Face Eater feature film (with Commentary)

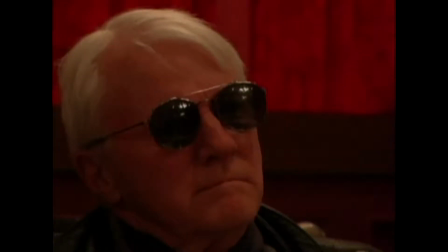Jim Dyer's character, Corman, clearly is evil because he enjoys
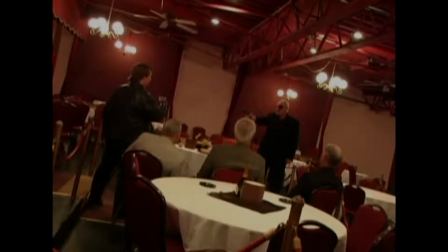watching this turmoil among his own people,
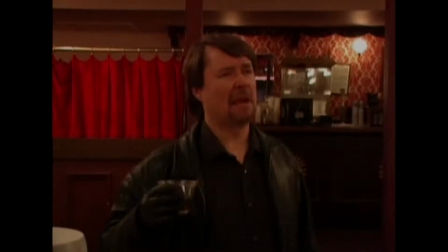even though in any type of sane, even criminal, normal circumstances, this would be over the top, outrageous, and completely unacceptable.
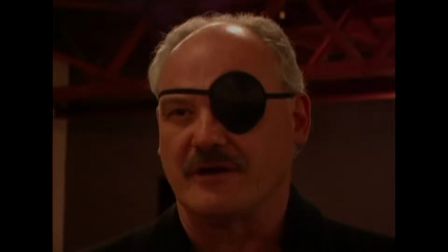Unless you were just deranged beyond belief.
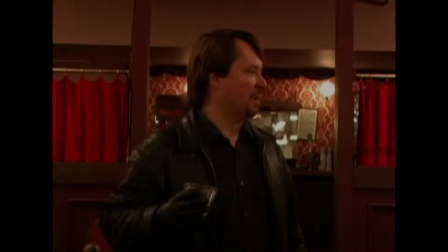Thanks for the champagne and the promotion, Mr. Corman, but I'd better be getting along. I've got some meat in my trunk that's gonna go bad.
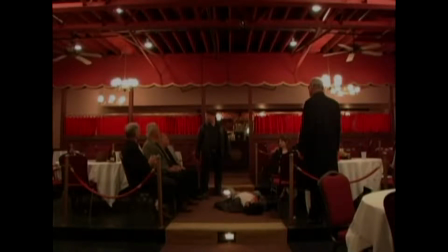In scene one, I make a reference when I'm leaving the bookstore and I tell him to leave the head, that I've got a steak waiting for me at home.
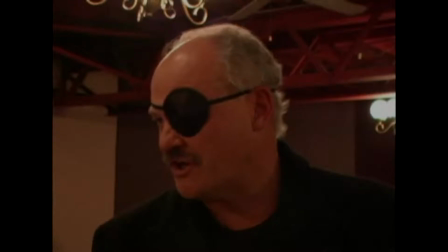And in this sequence, I have just said that I need to go because I've got some meat in my trunk that's gonna go bad.
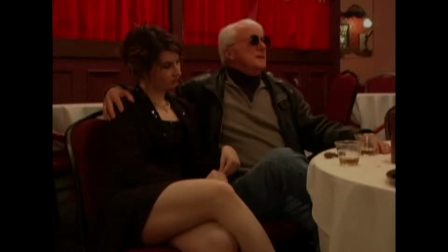Both of these items seem innocuous early on, but have great meaning when we reach the end of the film.
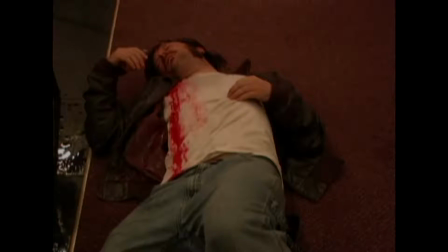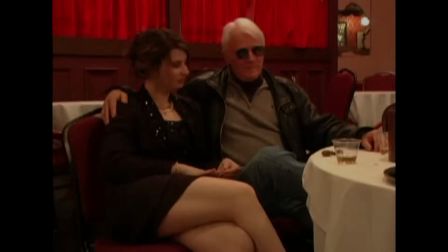That man seems so tormented. Yes, but God help his tormentors.
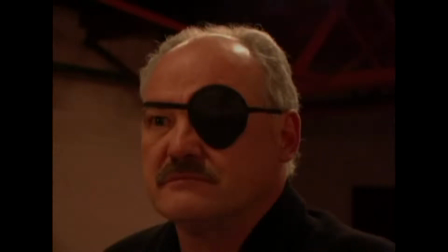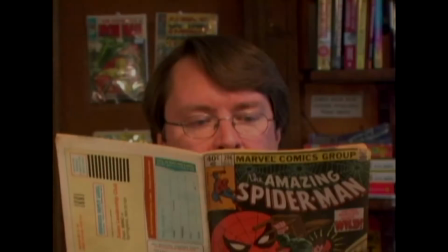Here in scene six, we go back to the carnival music provided by Miner, and it does a nice job of enhancing some of the silly humor.
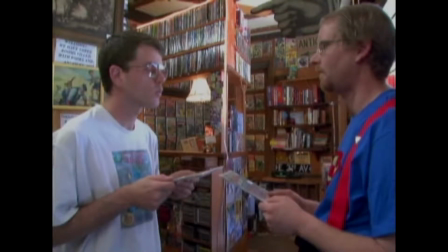In this case, comic geeks arguing over the first appearance of Wonder Woman.
The JLA first appeared in The Brave and the Bold number 28. Everyone knows that.
Spencer and Sean, and they had good chemistry together as well.
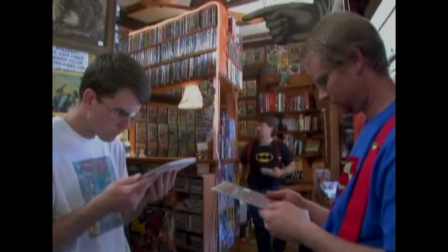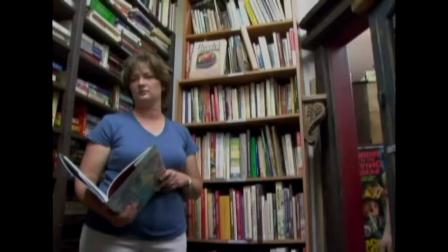Two kids on the right are Christian's children, and the other one, I believe his name is Palmer, is Lydia Myers,
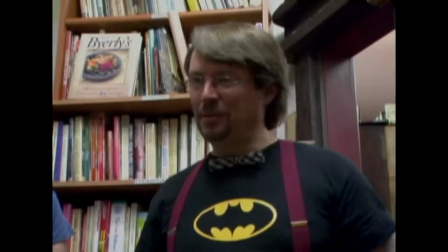my friend from high school, the lady in this scene that is telling the kids to say thank you and holding the book.
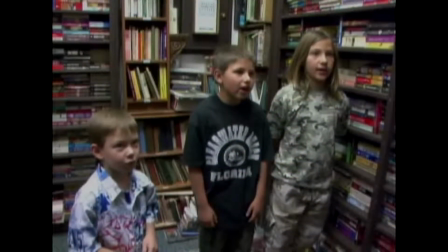She's standing in front of the cooking section, which has a little irony for the film.
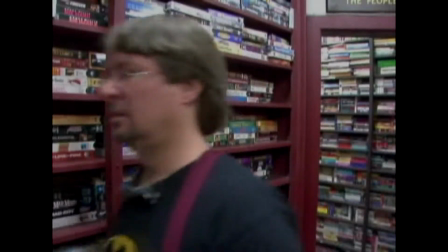In this scene, I told John I wanted him to walk in looking really tough,
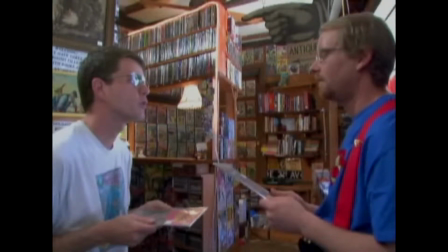pushing out his chest so he can have a one-up on these geeks. And it's just a little thing that we wanted to throw in there.
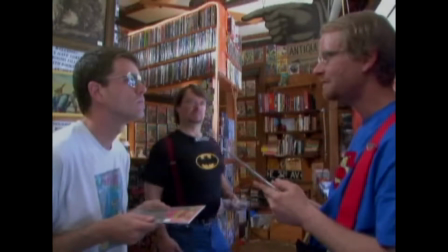And he's just trying to make himself appear bigger than he is, just to add to the humor.
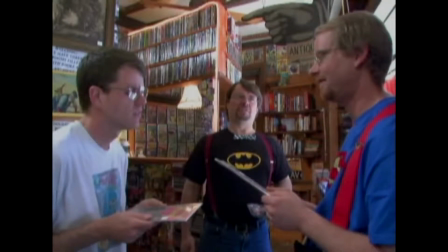And in fact, for those who notice carefully,
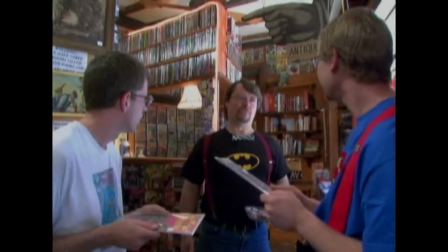as I argue with them and say, actually, you're both wrong, by the time I get to finishing my sentence,
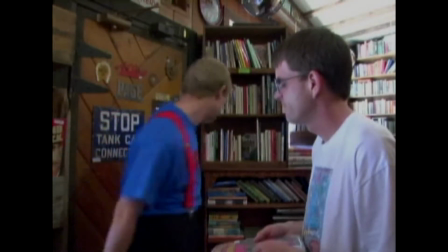my voice has changed from the voice that you're hearing right now, or similar to this voice, to a voice that sounds like this, like the other comic geeks.
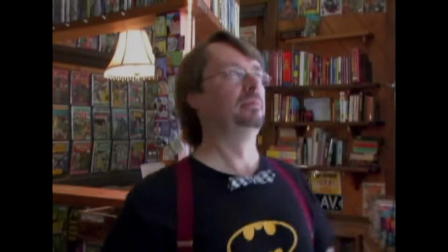So that is a subtlety that some people may pick up on or not.
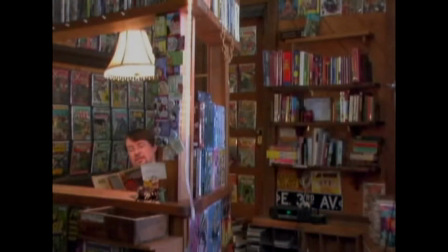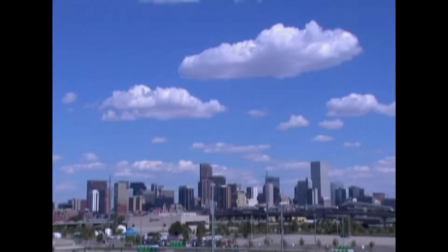Okay, so here we are in Denver, Colorado.
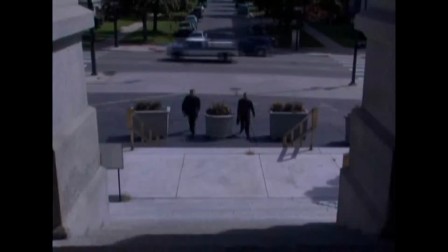Steve, Daniel, and myself made this trip in the summer of,
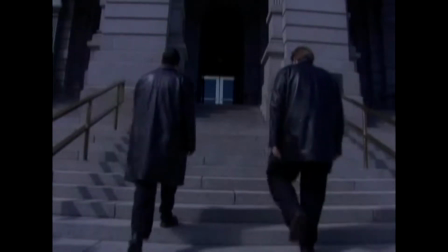I believe it was 2005, up to shoot this scene. And originally we were just gonna shoot outside because we had been
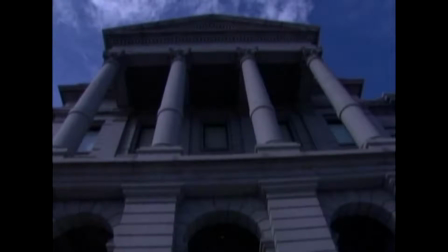informed by Jim Dyer that we would need permits and people would harass us if we were inside shooting.
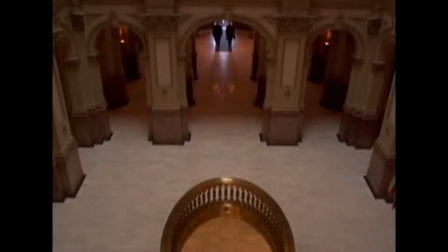And of course they walked in the doors and noticed nobody was around. So we just brought the camera in and did some guerrilla filmmaking and got this done in probably less than 10 minutes. But some people snapped some photos of us, and that was about it.
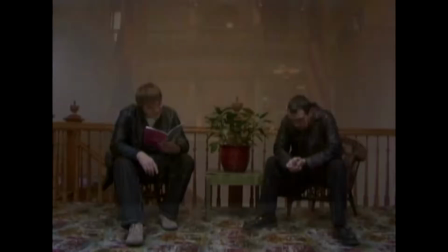Photos, once you told them you were making a movie, because they thought maybe they'd have something important. Right, yeah. you couldn't do that today because only a few months ago, some nut job went to the state capitol with a gun,
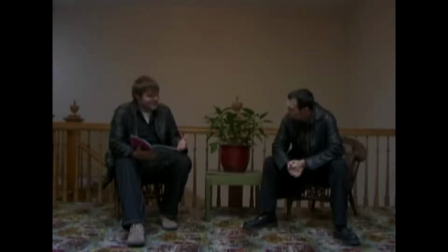and now they have heavy security.